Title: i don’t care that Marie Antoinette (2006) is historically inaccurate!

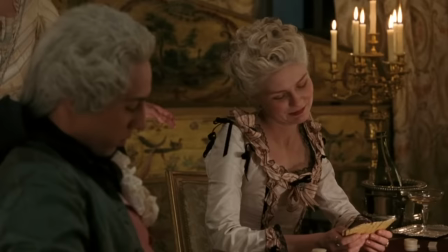(4:10)
She wanted it to be believable but more stylized. K.K. Barrett, the production designer, also said in an interview with the LA Times,
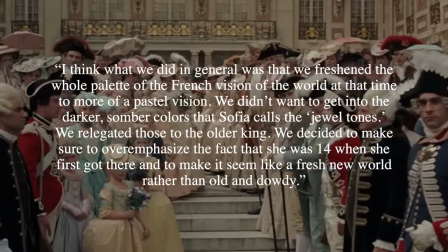(4:17)
I think what we did in general was that we freshened the whole palette of the French vision of the world at that time to a more of a pastel vision.
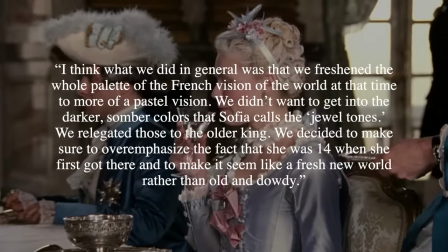(4:26)
We didn't want to get into the darker, somber colors that Sophia calls the jewel tones. We relegated those to the older king.
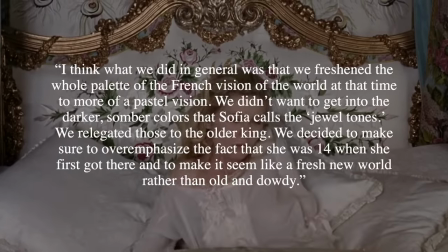(4:33)
We decided to make sure to overemphasize the fact that she was 14 when she first got there and to make it seem like a fresh new world rather than old and dowdy.
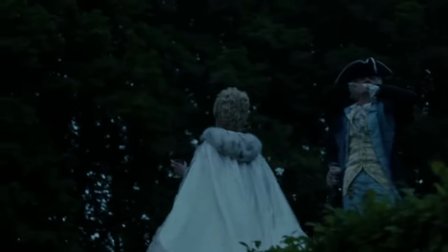(4:42)
According to Coppola herself, she was trying to make the movie seem normal versus a stiff period movie.
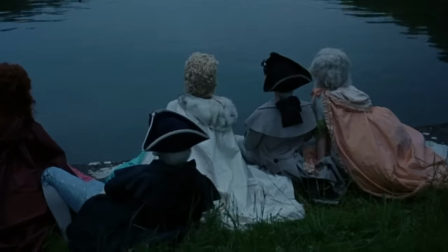(4:47)
What Coppola was doing was creating a period drama with a modern flair to make Marie Antoinette, who was very young herself during the events of the film, relatable to audiences. Young audiences. After all, I was 10 when this movie came out. Was I the target audience? I don't know, but that's besides the point. The point is, did I know anything about the French Revolution at 10 years old? No. Could I understand getting a new pair of shoes to make yourself feel better? Yes.
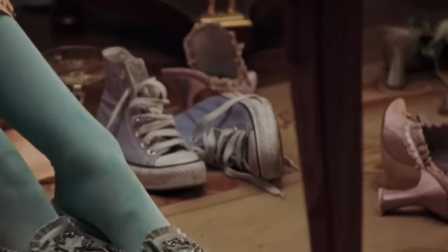(5:14)
Especially those shoes. I really wanted a pair of those.
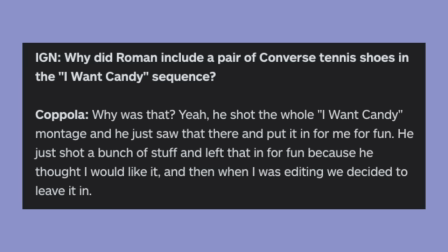(5:18)
Funny story about the converse, in a 2006 interview with IGN, Sofia Coppola said that her brother, Roman Coppola, purposely included the pair of converse in the scene because he thought it was fun, and they just decided to keep it in after the editing process. And speaking of creative liberties, in an interview with the LA Times, Candanero said that women of the 18th century actually wore a lot of lace and jewels to indicate their status but she decided to scale down both those things for the costumes in this movie.
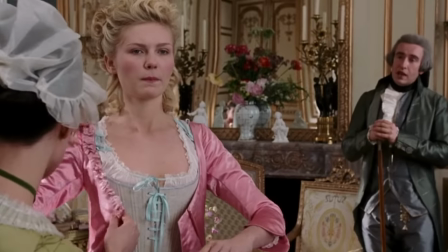(5:47)
She wanted Kirsten to look really youthful and modern.
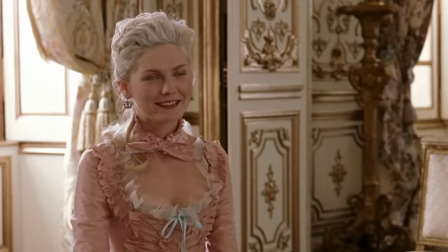(5:50)
Rather than lace, they dressed her in organza, tulle, and netting frills and made ruffles in the dresses to make them look softer and fresher.
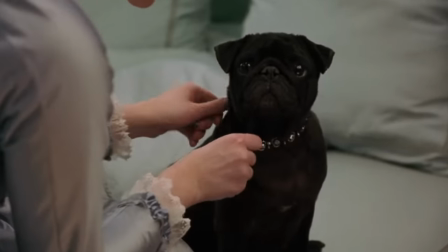(5:57)
Candanero said that they did actually borrow a lot of jewelry for this movie but the jewelry looked kind of matronly on Kirsten Dunst because,
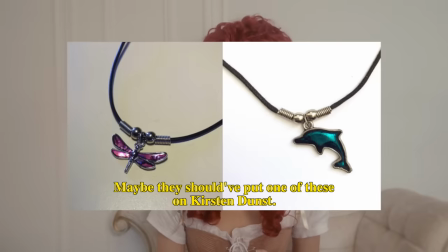(6:04)
you know, what teenager in the 2000s is bedecked in heavy jewels. Instead, they wrapped a ribbon around her neck as a signature accessory. So needless to say, this movie is not very historically accurate. I don't wanna go through like every single dress and say like what is historically accurate and what isn't just because that would be a huge waste of time. But I will quickly go through some general things that I found in the movie. Marie wears a bunch of different garments.
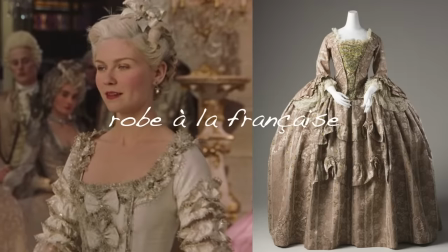(6:31)
Now, excuse my French. she wears a robe a la francaise, robe a l'anglaise, robe a l'anglaise a la retroussée,
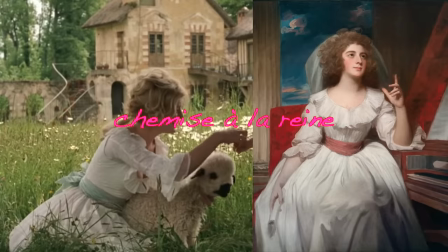(6:41)
peton lierre, god, chemise a la renne, possibly a robe a la turque.
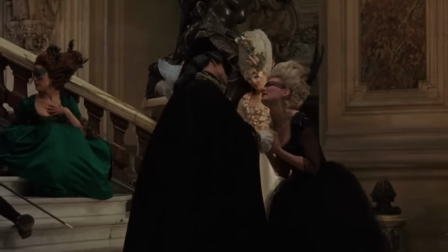(6:47)
The dress that she wore to the masked ball was really modern. This was probably the most modern dress in the movie.
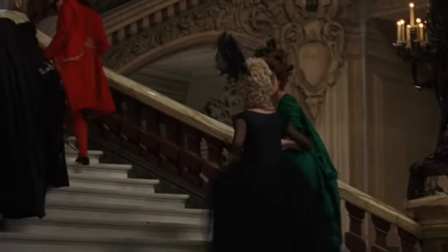(6:53)
The sleeves are totally off for the time, the fabric is super inaccurate, it looks like a silk organza with sequins.
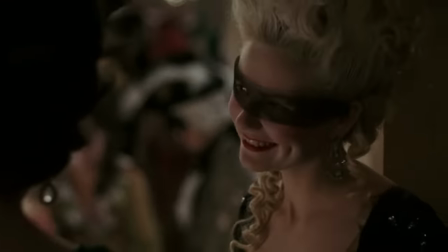(7:00)
The mask is also very simple, which I'm assuming is purposeful, so that the audience can read Marie's expressions better.
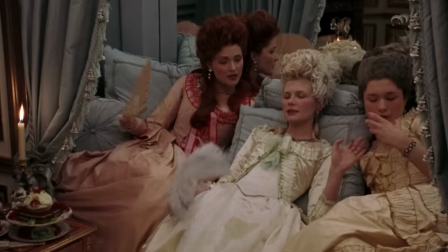(7:07)
A minor detail I noticed is that Marie also wears a few zone front gowns throughout the movie. This one she wore before Louis XV even died in 1774. When I'm talking about the zone front, by the way, I'm talking about the garment that cuts away like this, and it was really popular in the 1780s, so Marie in this movie is a little bit early to the trend. The real Marie Antoinette wore a lot of heavy face makeup as well, especially in the earlier years, because it was required under Louis XV's court.
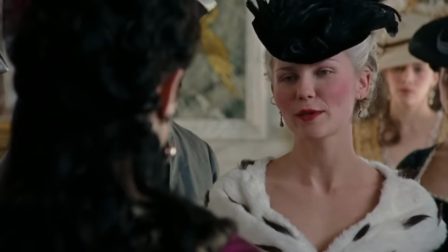(7:34)
But I can understand them not wanting to put Kirsten in a ton of makeup, because, again,
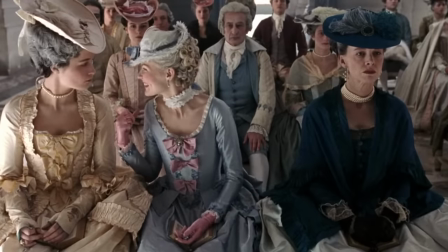(7:38)
Sophia was trying to modernize the film, and having Kirsten wear less makeup emphasizes her youthfulness. So again, the reason why I didn't care too much about historical inaccuracies was because I feel like all the inaccuracies were chosen for a reason. They were purposeful and well calculated. Now let's analyze the movie.
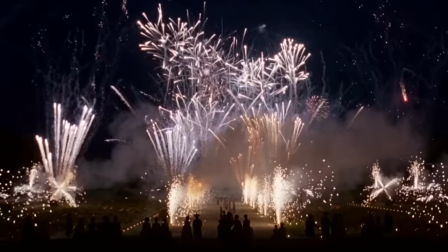(7:57)
I would say that the movie's costumes can be broken down into three main parts, the first part being the 1770s,
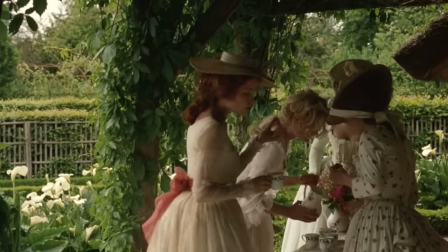(8:04)
aka her years struggling to produce an heir, the second part being the early 1780s,
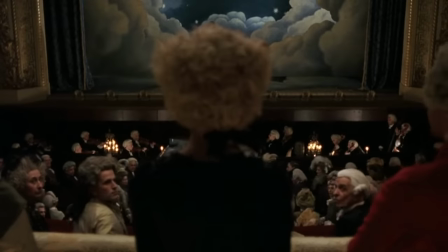(8:09)
aka her scaled-down cottagecore look, and the third part being the late 1780s, aka her mourning period, leaning up to the escape from Versailles.